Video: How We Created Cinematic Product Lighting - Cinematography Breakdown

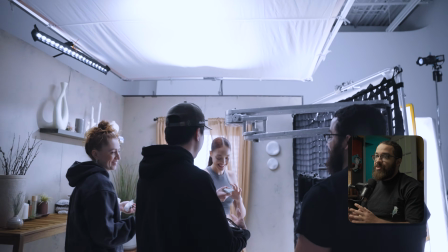(12:26)
And before we even rolled on everything, we had to make sure everything was in its same position.
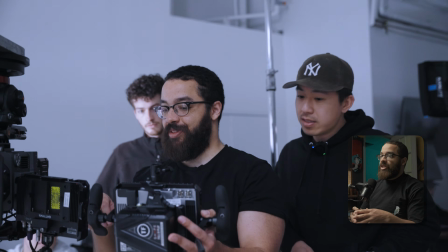(12:30)
And another good trick that we did as well was take screenshots of each of the shots that we took,
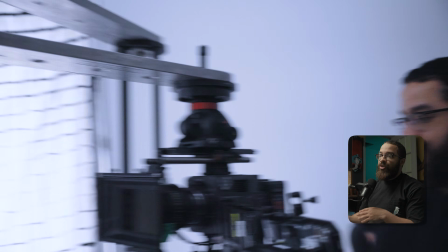(12:36)
and specifically the takes that we liked, and overlaid them on our monitors so we can realign this.
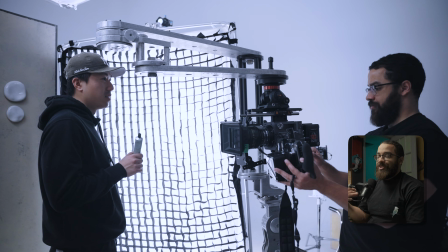(12:41)
And it gave us that effect that it looked like that we were using a robot.
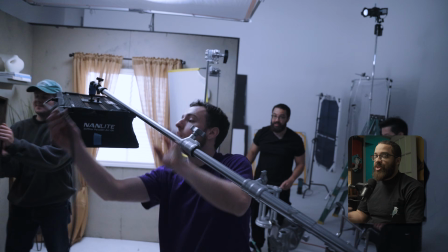(12:45)
At this point, I knew I had a lot of room, so I could really light this in a beauty way that really atones to that really commercial look.
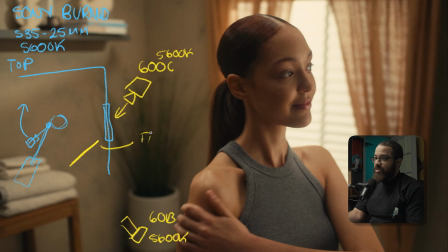(12:52)
So what I did here is I added a fast frame. This is like a 6x4, and then it has like one stop of diffusion. I don't exactly know the material. It's just the one that came with it. And then behind that, I have the IntelliTech. This is the Mega Light Cloth. And then this is like, I would say like a 4x3. And this has a one stop of diffusion on it too.
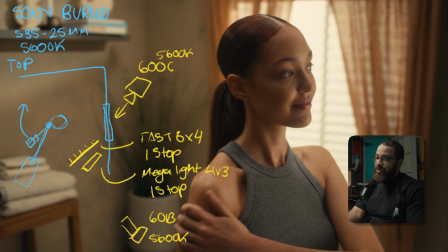(13:11)
So we're totaling like 2 stops between the two. And they also have a grid on that, so it kills the spill not going across the room. So it's mainly just hitting my talent. And it gives me that nice soft skin that we're looking for in specifically beauty lighting.
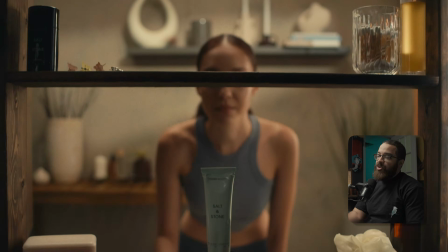(13:23)
And then you can see that big catch light in her eye. In the previous shots, you really can't see it because we're using a smaller source here.
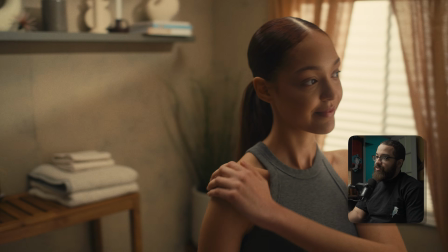(13:30)
But in this shot specifically, if you compare it, you can really see that catch light.
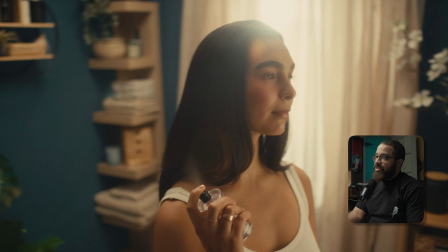(13:34)
And then even in her shot here, because we light this consistently across the 3 talents.
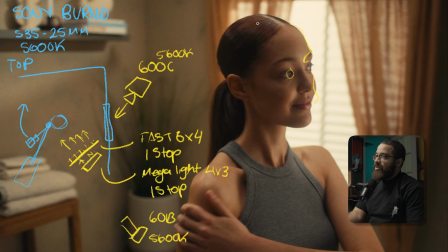(13:40)
So if we pause back in this frame here, you can see that the overhead lighting is acting in play again. And then now you can see why I have that bias of those 2 lights angled this way. If I had this one sparked, even at like this was again at 20% and 75%, and then my talent is here.
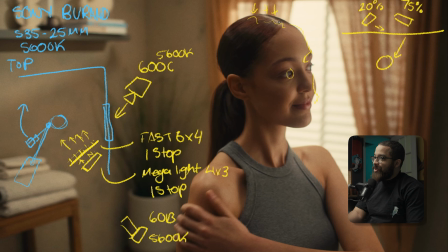(13:59)
This is acting as a top light as well as another key light that is adding more detail here. The fast frame doesn't reach around to the top of her head, but the frame above her does. And if I had the light on the left acting as my fill, this is acting as like a secondary key, this would flatten her out completely.
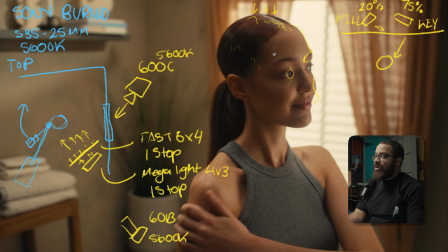(14:15)
So here at this moment, we could really play with her contrast ratios and really dial in a look that we're specifically looking for. This is supposed to feel natural but commercial, so you'd have different contrast ratios that you were playing with, but it's very consistent across the look that we're going through here.
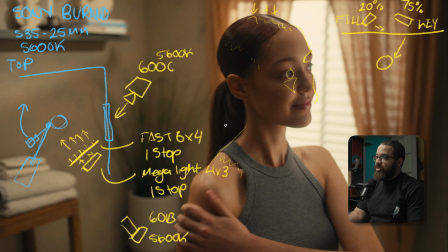(14:30)
And then you can see that light in play with the overhead softbox that's coming down, giving her a nice edge light.
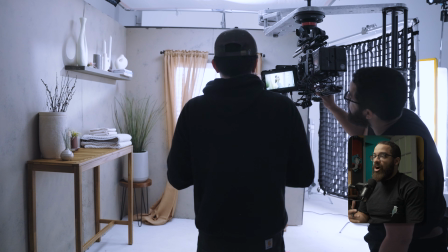(14:36)
So whenever I recommend doing any beauty work or any commercials, always try to shoot through a frame or a big light dome, the biggest one that you can.
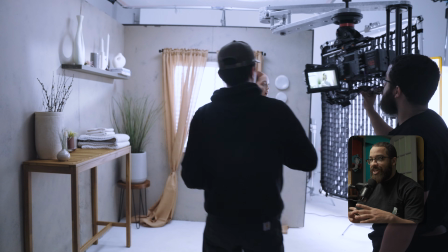(14:44)
You can't just put a small light dome on a light and then just shine it on your subject.
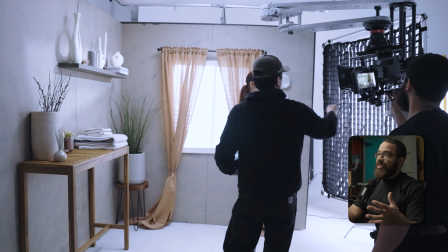(14:48)
You want to bring that fast frame as close as possible as well as that light fixture, and then just diffuse it with whatever material you have.
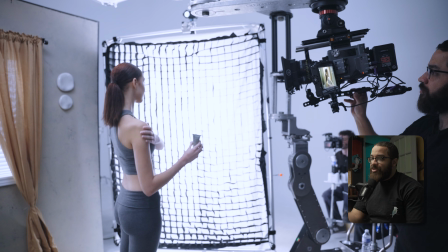(14:55)
Literally use shower curtains, find white material on Amazon or anything like that.
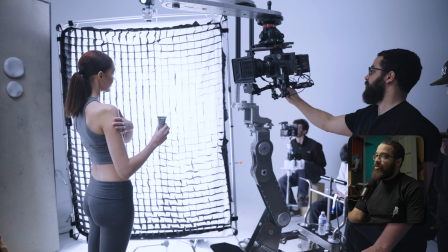(14:59)
Or another really good thing is to use book lighting with unbleached muslin or any fabric that you can basically spread out the light.
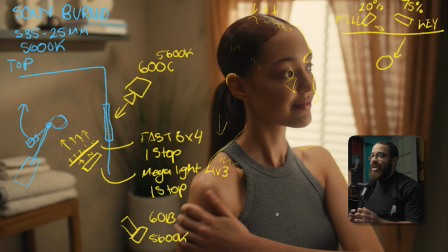(15:07)
There's so many lighting techniques that you can use, and there's so many DIY and other solutions that we still use to this day. If we wanted to add another stop, we've done this many times where I just throw a white sheet over our fast frame to give us even more diffusion and more softness.
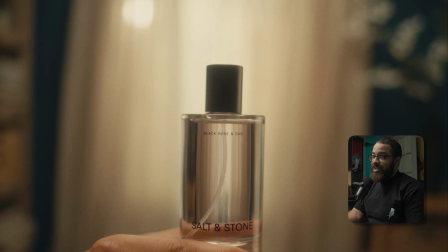(15:22)
The last shot that we're going to be looking at is this product shot. A lot of companies and a lot of people looking for commercial content specifically really like these shots. And what we were really making with this piece is a product commercial that we could sell. It's the same camera, and we're using the 25mm lens because that is the widest that we had.
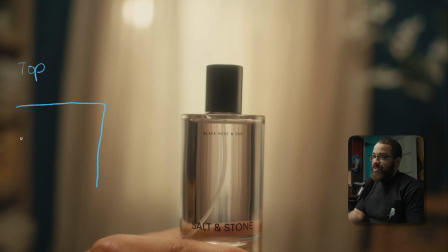(15:41)
But if we look at a top-down view of this specifically, we have everything else in play. This was a little different from the scenes that we were looking for before, but we're basically shooting this way into this window here. We're looking for something a little bit warmer here, so we have these lights at 4,000 Kelvin, and then my camera's white balance, and we're shooting at 5,600 Kelvin.
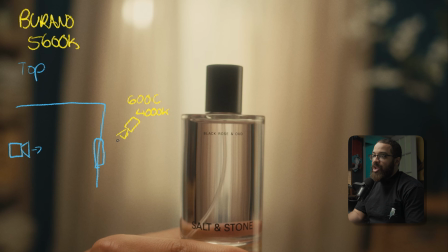(16:00)
You can do it any way you want, but I prefer to keep my camera's white balance set throughout the day and then change my lights. And if we were to do a side view, we know that we have that 12x12 in play with those two Novas overhead.
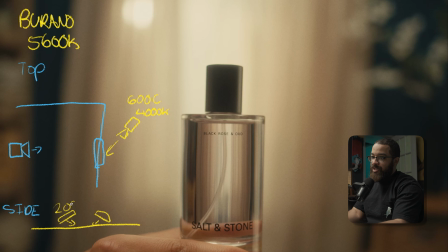(16:14)
Again, pointing back in this way, 20% as our fill, 75% as our key. This is a perfect situation in terms of acting as an ambient key light because this is perfectly lighting in this direction, which is backlit.
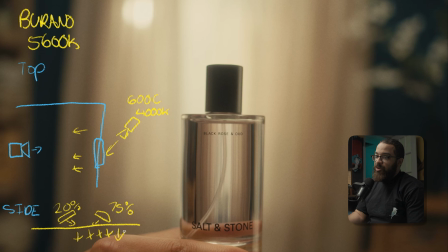(16:27)
I know, again, it's spreading across the whole frame, but there is a localized section where it's a lot brighter on this side, and then it's less brighter on this side.